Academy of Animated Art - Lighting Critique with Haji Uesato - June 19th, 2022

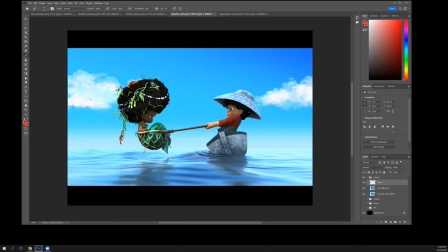(35:14)
you know the boat's going to occlude some of it but um you know this area should be you know specky and and lit up a little bit and you know hopefully that'll work on her as well like the underside of her her hair picking up a little speck and I think that's probably
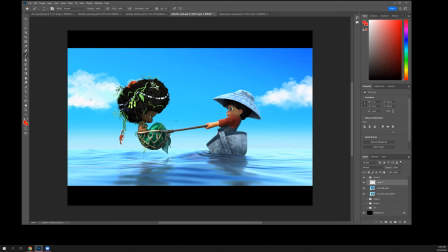(35:31)
the way to get light on her face um you might just have to cheat it like crazy and just put some fills in there um but uh you know like she
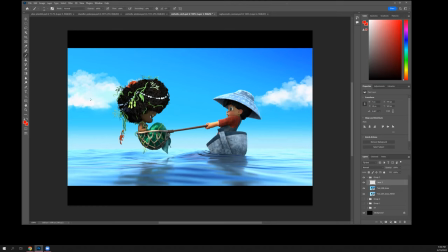(35:44)
i mean i'm sure she's got some cheek shape and and like underneath her her eyebrow but right now it's all reading completely flat and dark so um speck is probably i would try that so under lighting with speck as if it's bouncing off the water so you see what that does for
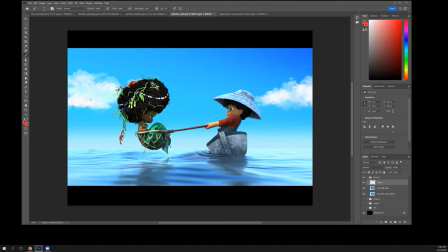(36:03)
you okay for for for everybody both characters even a little bit on the boat maybe as well just try to brighten up the photo the picture overall and yeah i noticed that the the actual dark
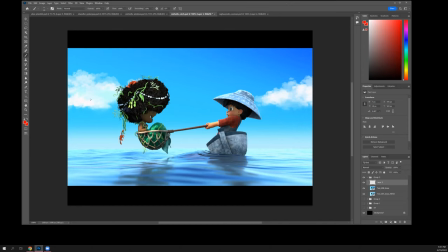(36:20)
points of the picture the hair is still almost pitch black yeah yeah
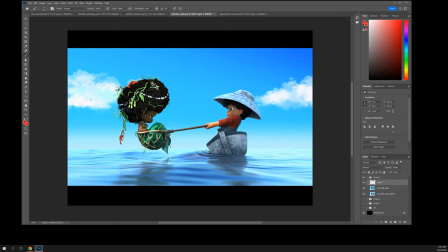(36:36)
yeah maybe take a look at the materials I don't remember seeing a whole lot of speck on on her hair and other people's things but it definitely would help because yeah I mean some of these things are getting pretty hot like the tips of the seaweed and and these pearls or wherever they
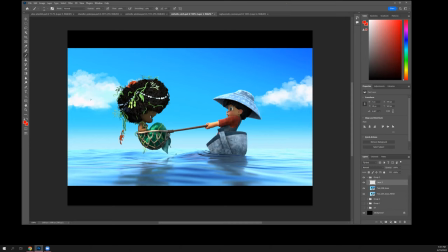(36:55)
are yeah these are blown actually blown out so um well try try spec only light and just move it around her hair and see what happens okay thank you surely
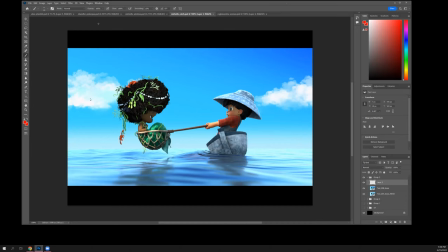(37:17)
okay so let's see chandler's not here but i'm just talking about this real fast Okay, hey Chandler, how's it going?
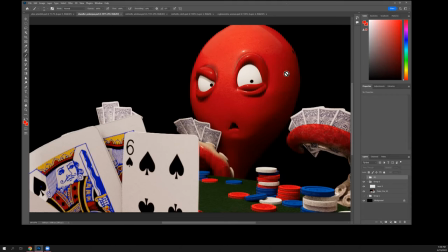(37:26)
So, yeah, I think, you know, the frequency of your main material on the octopus, I think that's better. The bump level is better. He's a little shiny, a little plasticky, but that's okay.
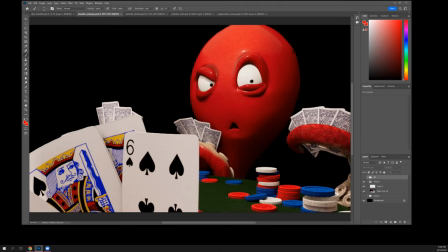(37:41)
I don't know if this line has to do with the spec light somewhere that's not going all the way around the back or not quite big enough, maybe. um the tentacles look better overall they do look a little bit like carpet now which is kind of funny but at least
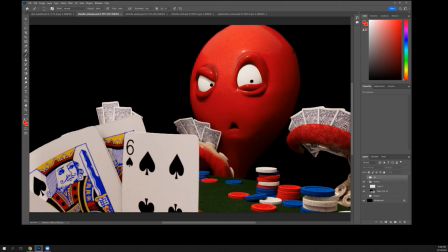(38:01)
they're not the those deep craggly things uh from before i think that helps um okay so i mean i i have some lighting notes for you i don't know how much time you spent on the lighting um the i think the big thing here is the the cards are very bright
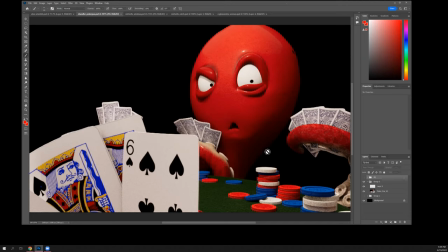(38:20)
right and i think you know as we've been talking about in other people's stuff you kind of want the eyes to be the the brightest thing in the scene or close to or the most noticeable usually that does mean brightest but in in this case they're a
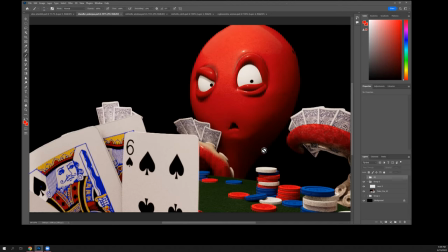(38:36)
little blown out um and and other than this one you know a little bit of shadow there there's really no no no sense of the shape of the eyeball like it's just totally flat so either you need to
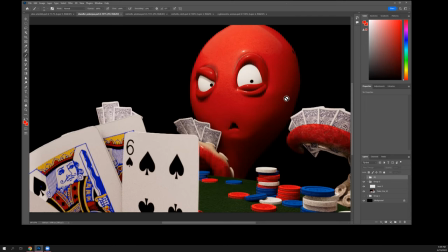(38:50)
back off or you need to get some an ambient inclusion pass in there and just like darken up the edges a little bit um so they feel more spherical or you know whatever they are and then um uh darken the cards up a little bit so they're not competing with the eyes for value.
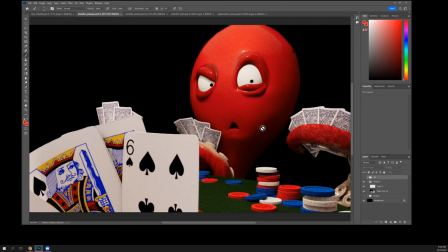(39:09)
And probably the white chips as well, just bring them down. You might want to bring the felt up a little bit.
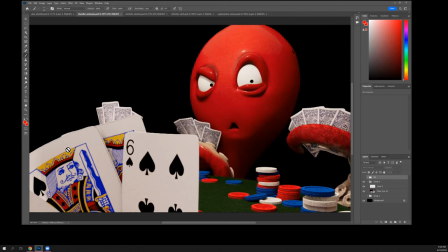(39:15)
And the other thing is the value of the cards of the opponent, the foreground cards, and his are very, very similar. So as a read, it's it's a little hard to tell what's going on like it doesn't the the
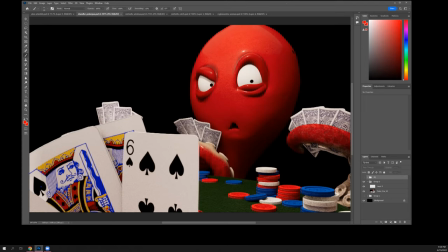(39:34)
frame doesn't naturally break down hierarchically due to value or color i mean color for sure he's red and he just pops out so that part works the the secondary stuff part that's partly telling the story right because he's he's playing a game of poker with somebody against
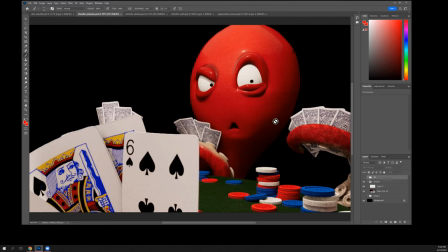(39:54)
somebody presumably unless that's one of of his arms all the way around the back when I doubt it. So there isn't really a sense of one person on the camera side versus the octopus.
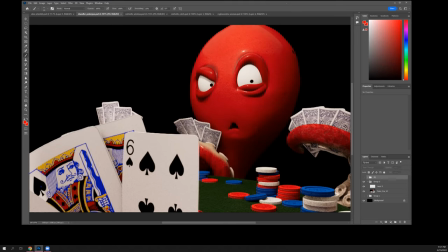(40:14)
So, okay, I did do a pan. One thing I think you could do is you could play with the depth of field a little bit and let the foreground, the opponent cards, go out of focus a bit.
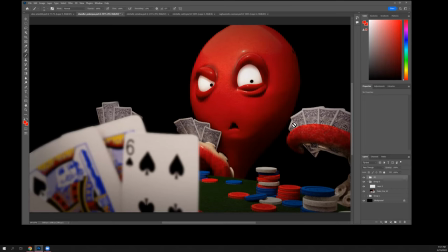(40:27)
So I mean, speaking of vignettes, Michelle, I threw a vignette on here because vignettes help everything, right? And I defocused the cards, but brought their levels down a lot, especially his cards. Because if you let the printed stuff, the darks, get much darker,
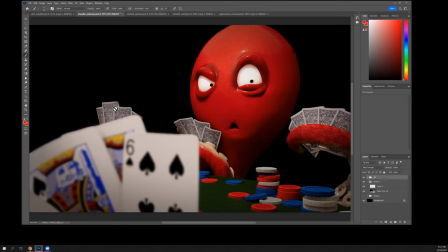(40:46)
then it sort of changes the feel of these cards versus the opponent card quite a bit. And I went ahead and brought the whites down as well.
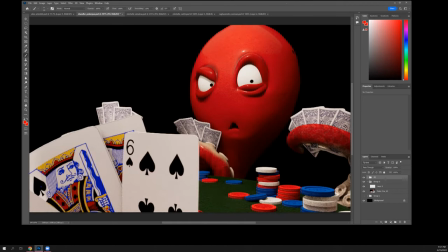(41:00)
So the chips went down a bit. There's the vignette.
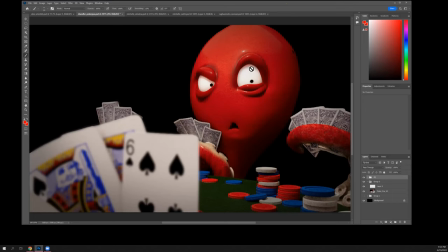(41:05)
And so it's kind of like I vignetted the eyes as well, because you need a little bit of shape to those things.
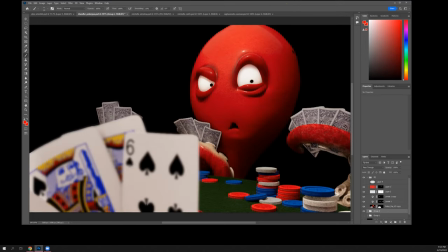(41:17)
And actually, Michelle, just to show you the difference with the vignette. So I mean, it works without the vignette as well.
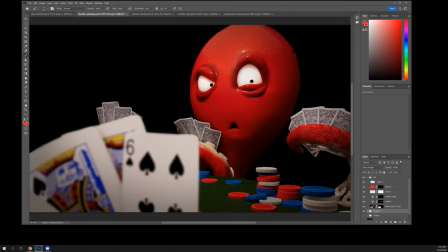(41:26)
It just works better. Everything works better with the vignette. It's even, you know,
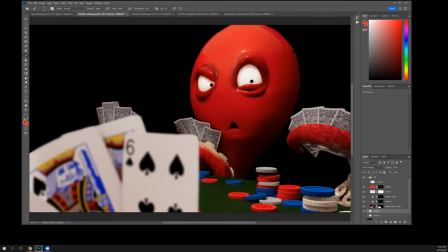(41:31)
sort of drawing your eye to his face more than his whole head, because part of, you know, this part's really bright up here.
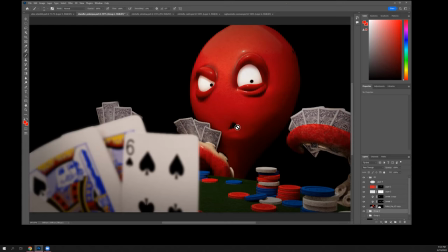(41:42)
You do that, and all of a sudden you're looking back down at his eyes where you should be. Because, you know, I mean, poker is a game of, you know, one opponent versus the other and trying to figure out what's going on. So focusing on the eyes, you know, starts, his eye line's a little weird,
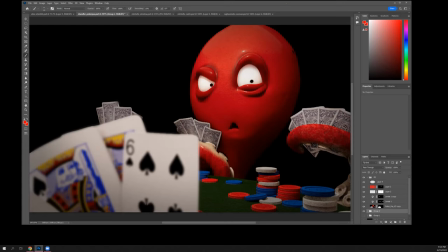(42:01)
but I'm not sure where he's looking at, but at least it's implied that there are opponents across the table on the camera side.
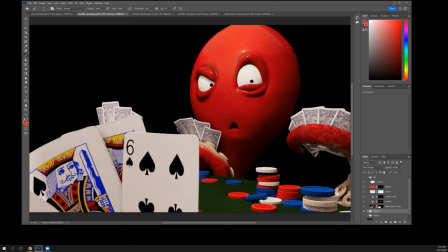(42:07)
And I think that reads a lot better, you know, when you, when you reinforce the hierarchy.
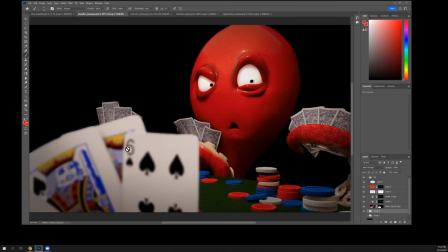(42:14)
All right. So I will send you that. Let's see. Okay. Raghavendra, I have your stuff.
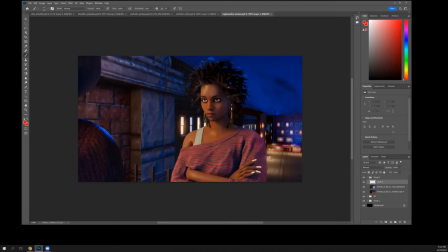(42:27)
I didn't get a lot of time to look at it, but it looks much, much better. I mean, I think you did a great job drawing out the highlights on her. And this is, you know, it actually did a way better job than I did in my paint over.
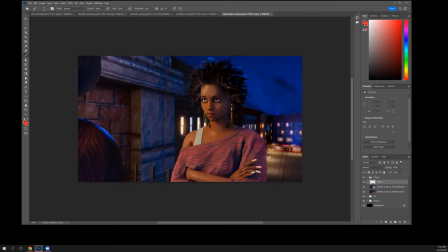(42:39)
Because they're nice and bright, and they feel right. I mean, this versus what you had originally, that's my paint over. I mean, all of this stuff is too dusky. so that's what you had originally where she was just her her diffuse levels were blowing out now
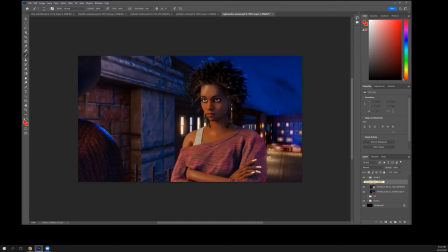(42:59)
her diffuse feels completely in line and she has the additional spec which is making her feel much more natural much much much more natural and yeah getting rid of that sky helped a lot i think your background work looks a lot better there's cool where you would expect it and they're still,
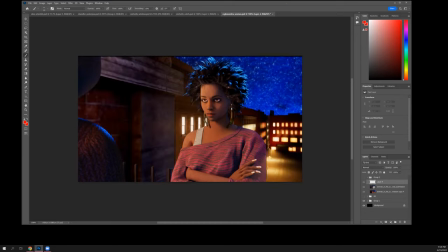(43:18)
you know, bright and warm in other places. That's nice.